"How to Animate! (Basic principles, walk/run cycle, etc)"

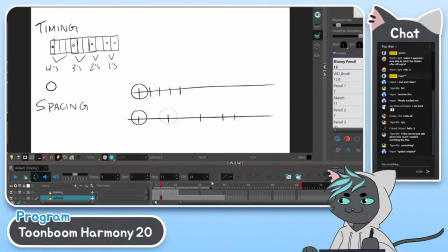So when it comes to getting smooth animation, I'll do another little thing here, right? This is where I kind of go into arcs as well. So let's say we have like a ball that goes on this path, right?
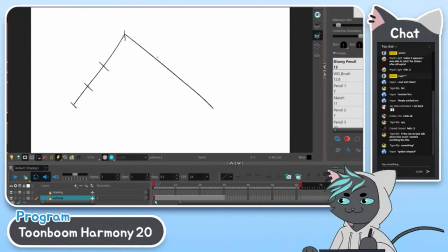Goes from here, here, here, here, here. That's pretty even spacing. So let's see what happens when we see that. Goes from here. I'll put these on 4 so it's a little slower. Here, here, here,
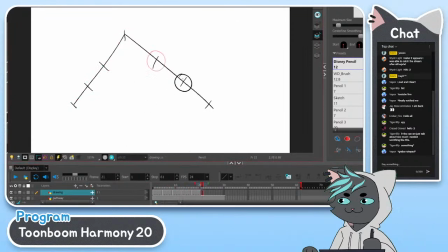here, here, and here. And I'll extend it, and then I'll stop it at, it says 28 frames. It's pretty straightforward. It's pretty boring, right?
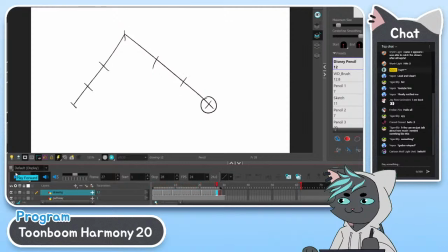But even if the path is boring, you can still kind of make this more convincing by spacing these things together, closer together. So instead, let's try,
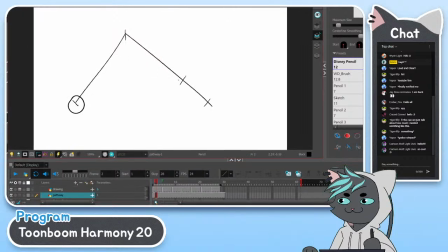instead of here and here, let's try here and here. So it's still the same number of drawings, but I just moved these closer together. So let's see what happens. Instead, this is here,
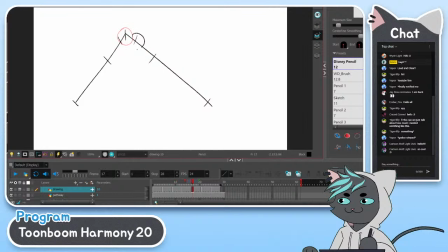this is here, that's there, this is here, this is here, and that's there. Right? It's like a little more like a whoa kind of motion, like you're actually like going over a hill and then you're coming back down.
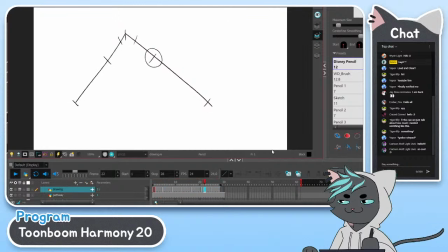You get, it's called a ease in and ease out, basically, where you ease into something and then you ease out of it, where you go fast to slow and then slow to fast.
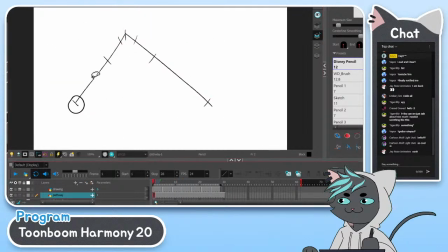So that's why a lot of new animators, when they don't kind of pre-envision this pathway beforehand, so even if a path is like this, if you just space things right,
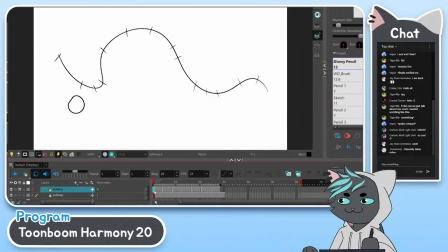it can still look natural. So let's get this guy here. I'm just gonna make totally new frames. So here, here.
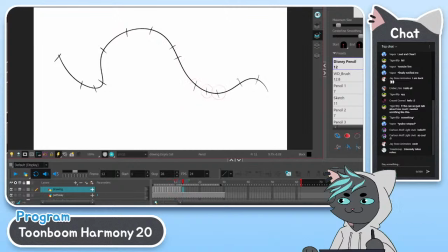And then I'll stop it at right here. I'll slow it down a little.
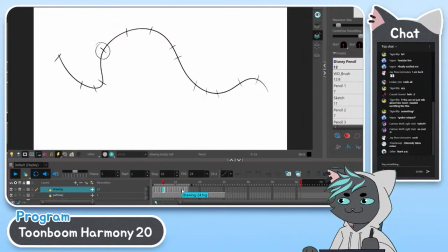So you kind of feel this like whipping motion as it goes up and down, you know? It gets like slower when it goes down or when it's at the very bottom or very top, and it goes fast when it's in between because it's like going up and down and stuff.
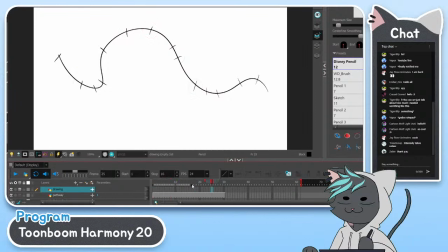So if we try to put this realistically, apply this to, you know, what you guys are here for, like warrior stuff, map stuff, cat stuff, fur, feet.
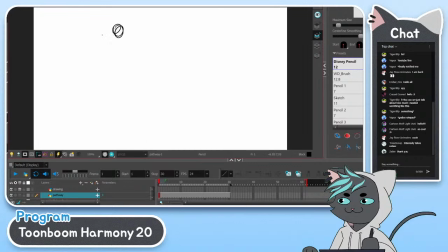Let's say if we have, also, yeah, feel free to like write any questions. I'll try to like pay attention to the chat while I'm doing this.
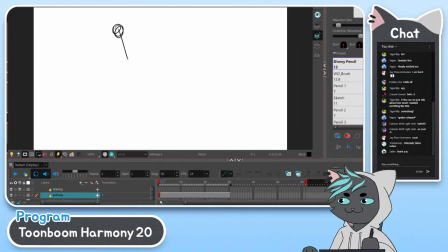So basically, let's say we have a leg, right? So this is kind of the start of like the walk cycle thing as well. But let's say I'm just doing a very robot leg here, okay, with the shoulder here.
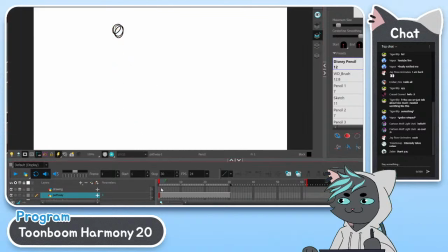Actually, I got wrong layer. Okay. And let's say it goes from here to all the way back here to here to here. This isn't accurate.